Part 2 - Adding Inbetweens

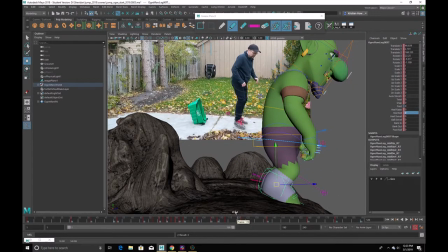[16:36]
I want to make sure it is coming down heel first. I can see it very subtly heel first, but heel first still none the same. Nonetheless, none the same. I don't know. I'm under the weather, so my sayings are all messed up.
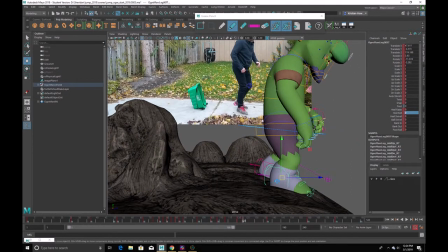[16:53]
Okay. And just make sure that, you know, that's on the ground and not going through the ground.
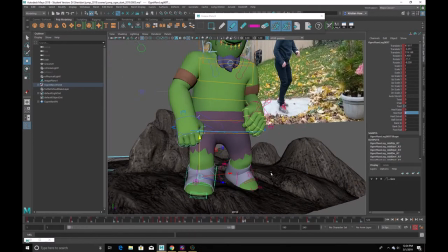[17:02]
I think that should be good enough.
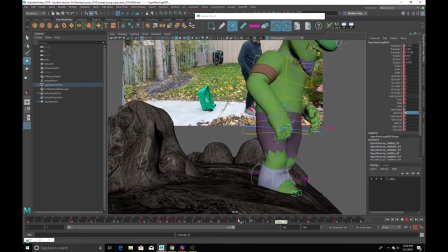[17:08]
Alright.
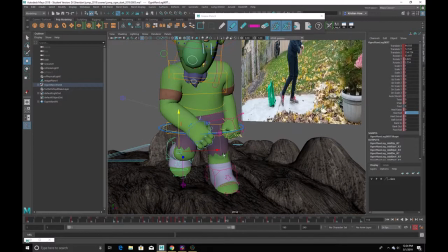[17:11]
Now, as that comes off the ground, we have to think about the walk dynamics and what's going on through the body here.
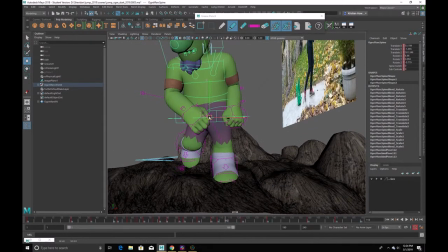[17:17]
So there is going to be a shift of weight over that supporting leg.
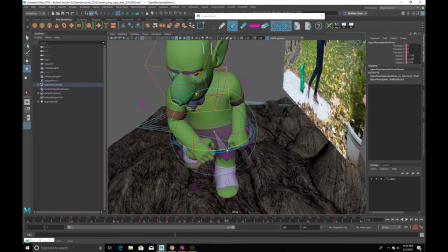[17:24]
Our hips can start swinging forward just a little bit.
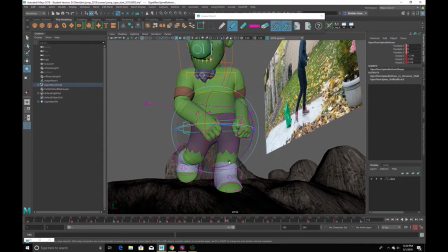[17:32]
Now, typically for a walk, your hips actually swing down.
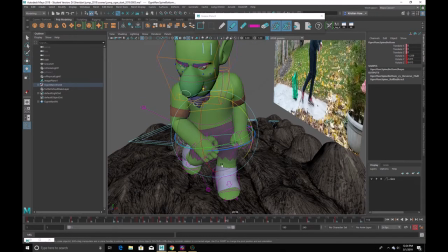[17:37]
As that, essentially what's happening is your hips kind of pop in place over your supporting leg, and then kind of gravity takes effect.
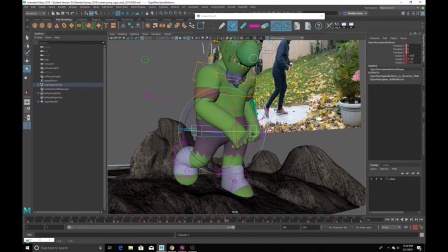[17:45]
Because this is coming out of something where you're using a little bit more muscles, so as you use muscles to intentionally move your leg up, then the hips go up with that. So things like marches or walking upstairs or jumps.
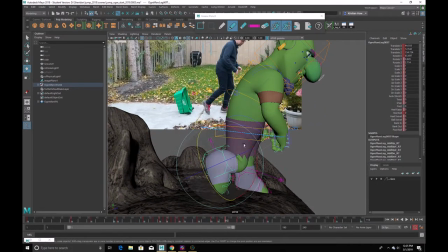[17:57]
Now this is kind of a quick step out of the jump, so it's one of those things where would the hips be angled down or up?
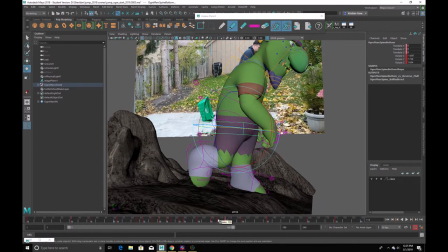[18:04]
I'm going to keep them a little bit more neutral just so it doesn't jerk around too much.
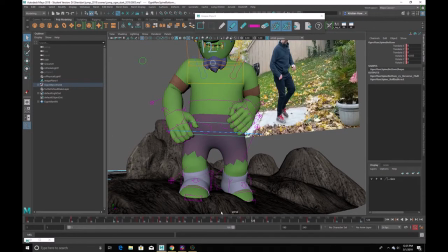[18:15]
Cool. And our next pose, same thing. So the one thing you have to remember when doing these little steps, and again, it's all in that baby steps video,
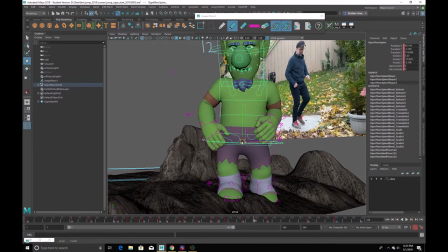[18:24]
just make sure you're shifting your weight when that whatever foot is coming off the ground comes off the ground.
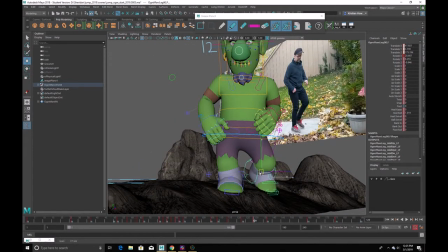[18:29]
So as this comes off the ground, we want to make sure, in this case, our weight is getting shifted over this foot, over on this side. And we just want to make sure that we are bringing it down heel first.
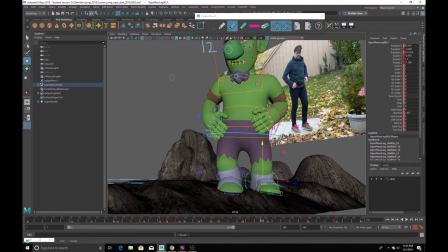[18:46]
And that as it's coming down heel first, you know, that's going to actually be the highest point of the walk. So we want to go up a little bit higher at that point. The lowest point of the walk is technically where this foot's about to come off the ground. So I could just push that down a little bit there.
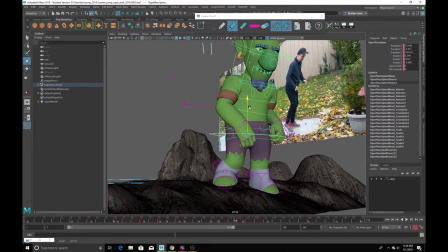[19:04]
And I could push it up a little bit more, not that much, just about right here. That's going to give me a little bit more weight to the walk. You can see how it disappears as soon as I don't have that there, like after this.
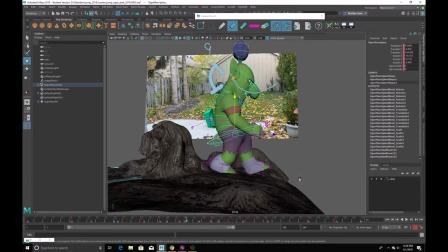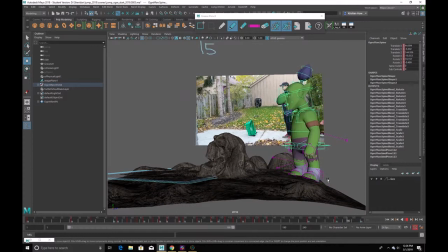Also, you know, I'm getting carried away with these steps. I don't want to have a lot of independent frames,
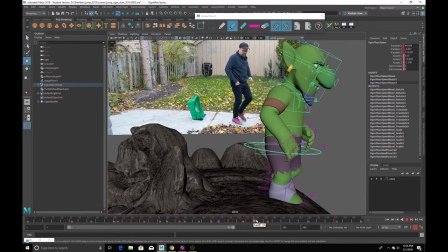[19:36]
so let's see where I can add in some additional things for for example, like the arm. So we've got this tummy sweep that's about to happen.
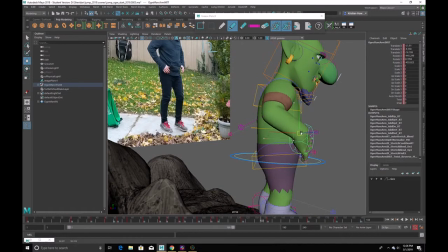[19:46]
So I definitely want to maybe include this as part of that step pose.
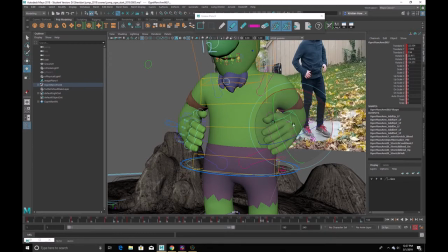[19:53]
That way I'm still keeping things fairly aligned if I can. So it's going to come up and maybe angle inwards maybe. I know that it's not quite so much there, but that way we get a nice sweep as it kind of does a brushing motion.
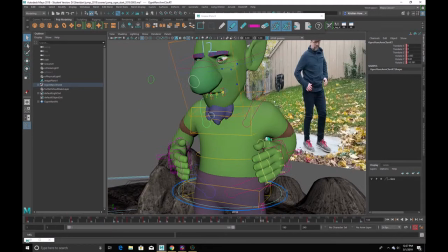[20:09]
As these come up, we might want to, you know, maybe bring the shoulders up a little bit.
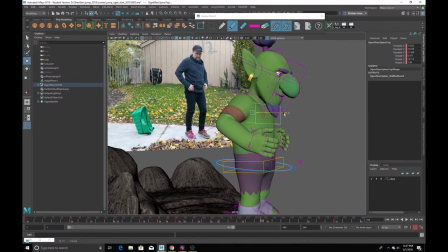[20:19]
I might want to move the chest back a little bit too, perhaps.
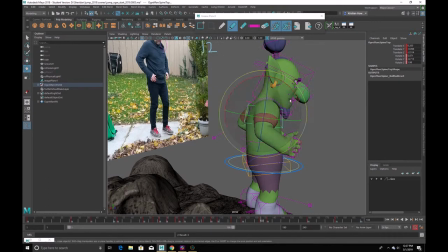[20:24]
I'm going to switch back over to object mode for this, just so that, there we go.
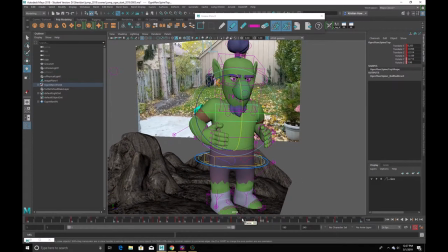[20:31]
Just going to be subtle.
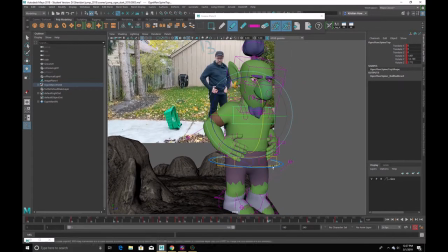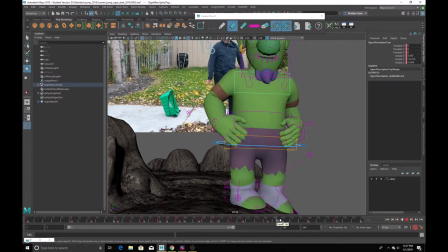[20:40]
And make sure I'm getting a follow through on the way down too, which would be around here.
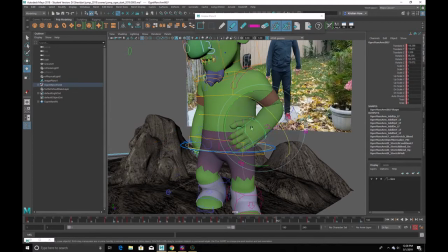[20:56]
Nice straight arms going around the torso, so it's a bit trickier. We'll probably have to add in another in between.
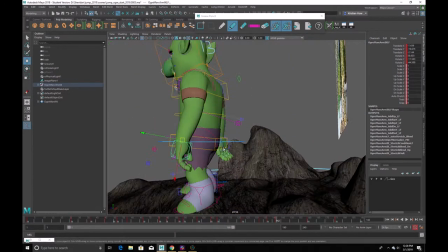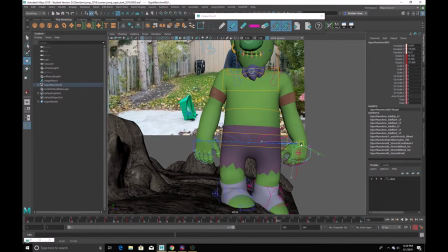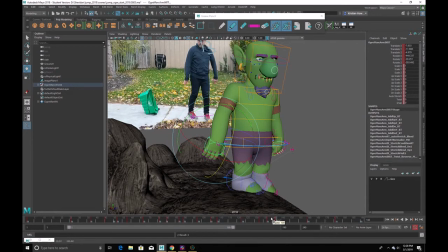And then this is kind of the steps. I can see that foot's off the ground. So again, as that foot comes off the ground, we're going to angle it down. This is the mid stride, basically. We want to take our center of gravity and shift it over that supporting leg.
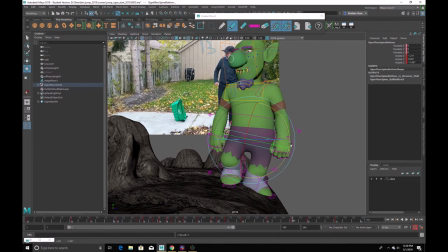[21:38]
I'm going to angle the hips up in this case, just because it is having to step over this incline.
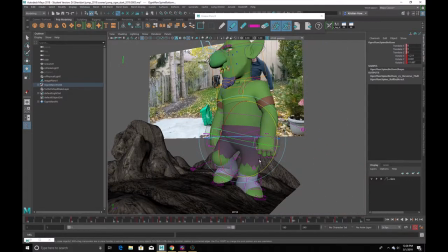[21:45]
So in that case, we would get a little bit counter to what you would typically get with a turn and walk.
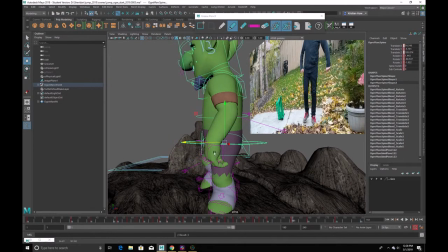[21:51]
Just want to make sure my weight is centered over the supporting leg too.
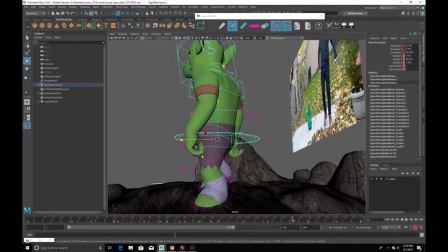[21:56]
So go around the character, make sure it doesn't look too far forward or too far back
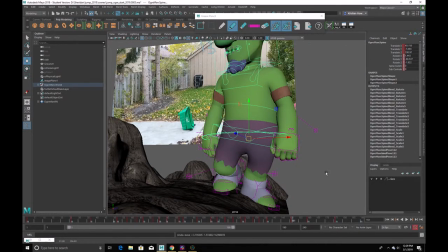[22:01]
or too far, you know, over on any angle, because, you know, the character would fall down. That would look weird if he's just levitating in place.
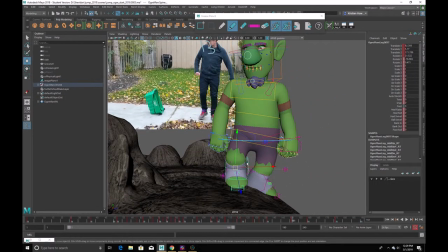[22:08]
So you got to make sure you're going around the character. He's got these big feet and stubby little legs, so I just got to be careful, especially with this incline.
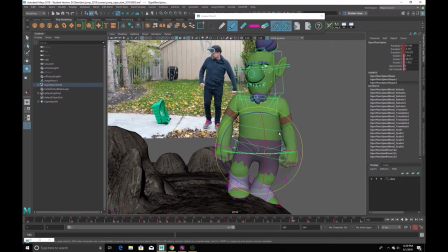[22:17]
I'm going to actually angle the entire thing just a little bit.
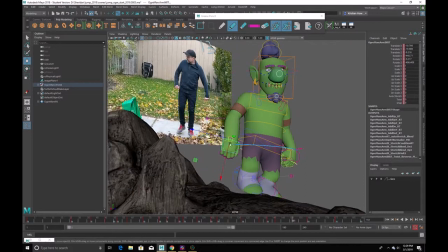[22:22]
This is coming up at this point too. I can clearly see.
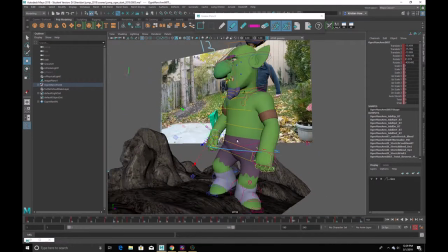[22:28]
Kind of bouncing around a little bit, so let me bring that up. And this is moving away from the body a little bit, so let me do that.
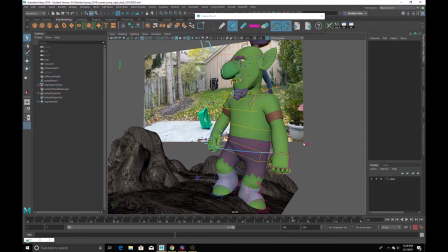[22:38]
Quite far away. The elbow is coming up quite far too, so let me shift that elbow around.
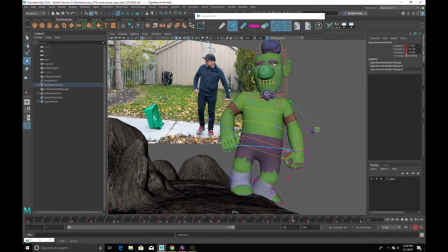[22:44]
You can kind of see that angle there.
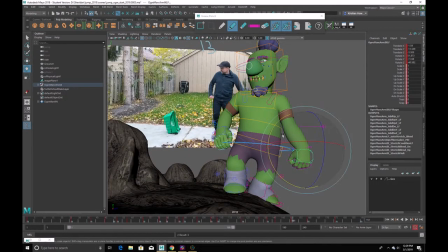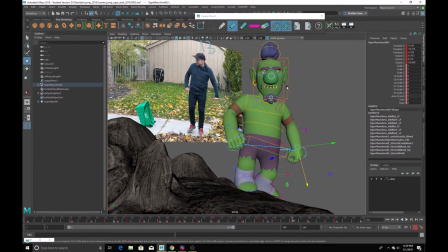[22:52]
Something a bit more like that. My head is coming around too.
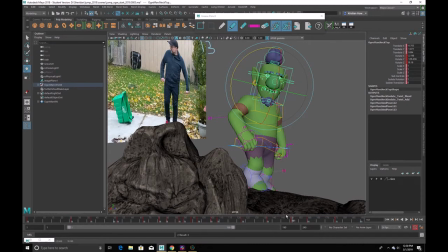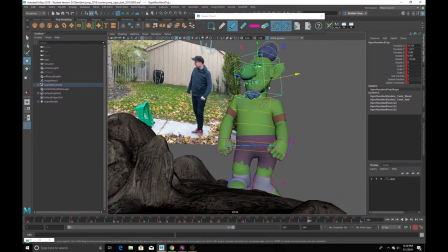[23:06]
That's a little bit weird, so let's just make sure that
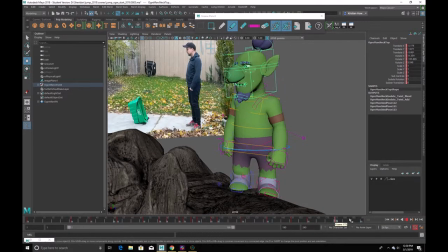cool. And then we're getting to that part where I said, oh, we got to watch out for there's a problem.
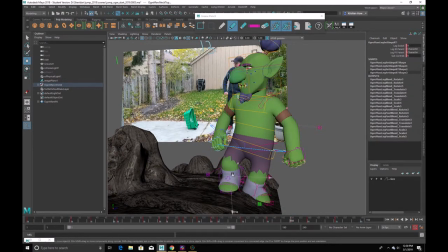[23:22]
But before we do, I just got to make sure we do our highs and lows for the walk. So these are other little in between.
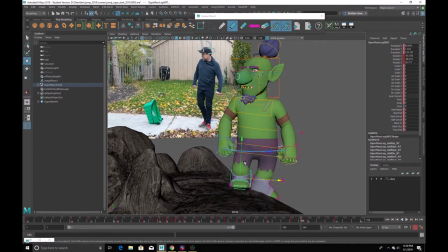[23:29]
So again, where that heel kind of starts coming down first, where this gets planted, that's really going to be the high point of the walk.
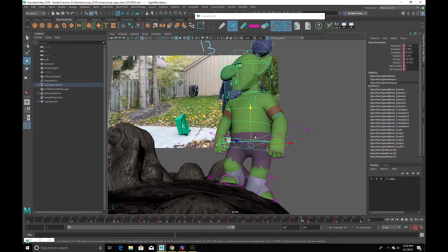[23:37]
So let's see if we can get this a little bit higher without overstretching that back leg here. I need a, there we go.
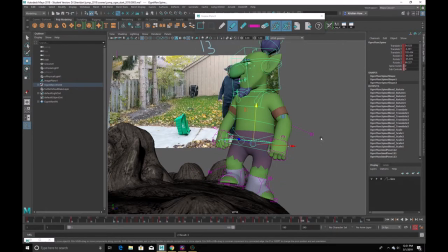[23:55]
Without wobbling it too much. It's getting overly wobbly. And I think it's because we're getting close to gimbal, and that's the issue with this foot, and I'll explain that in 1 second. Let me just get rid of this. Delete.
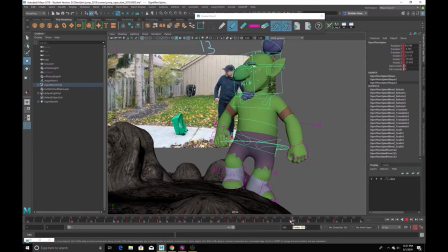[24:11]
Delete key. There we are. Because right now, you know, no gimbal.
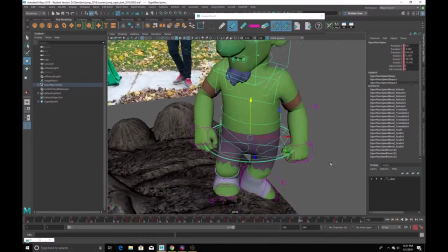[24:19]
And then if I rotate that, now you'll notice that there's multiple rings. There's this ring inside the ring.
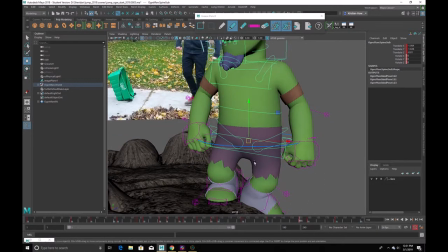[24:24]
This also moves the entire character around. This is really there to help prevent gimbal from happening when you're rotating through things.
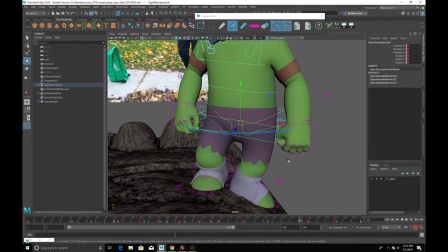[24:33]
So what's gimbal? What's happening with gimbal? I don't think it's really something I've explained too much.
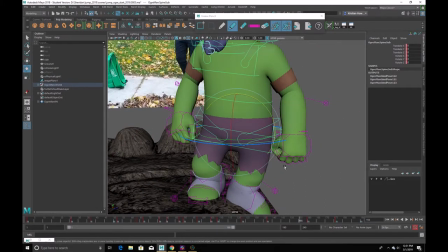[24:38]
I might have covered it a little bit with the bouncing ball. But let me make sure I'm set to object mode for my rotations. And you can switch between world object for translates and rotates just by holding down their related hotkeys. So W left mouse button will bring up the marking menu for translates.
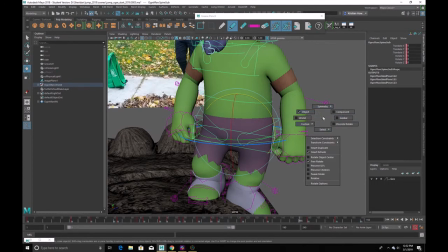[24:57]
E left mouse button will bring up the marking menu for the rotates. And again, I'm just making sure I'm set to object.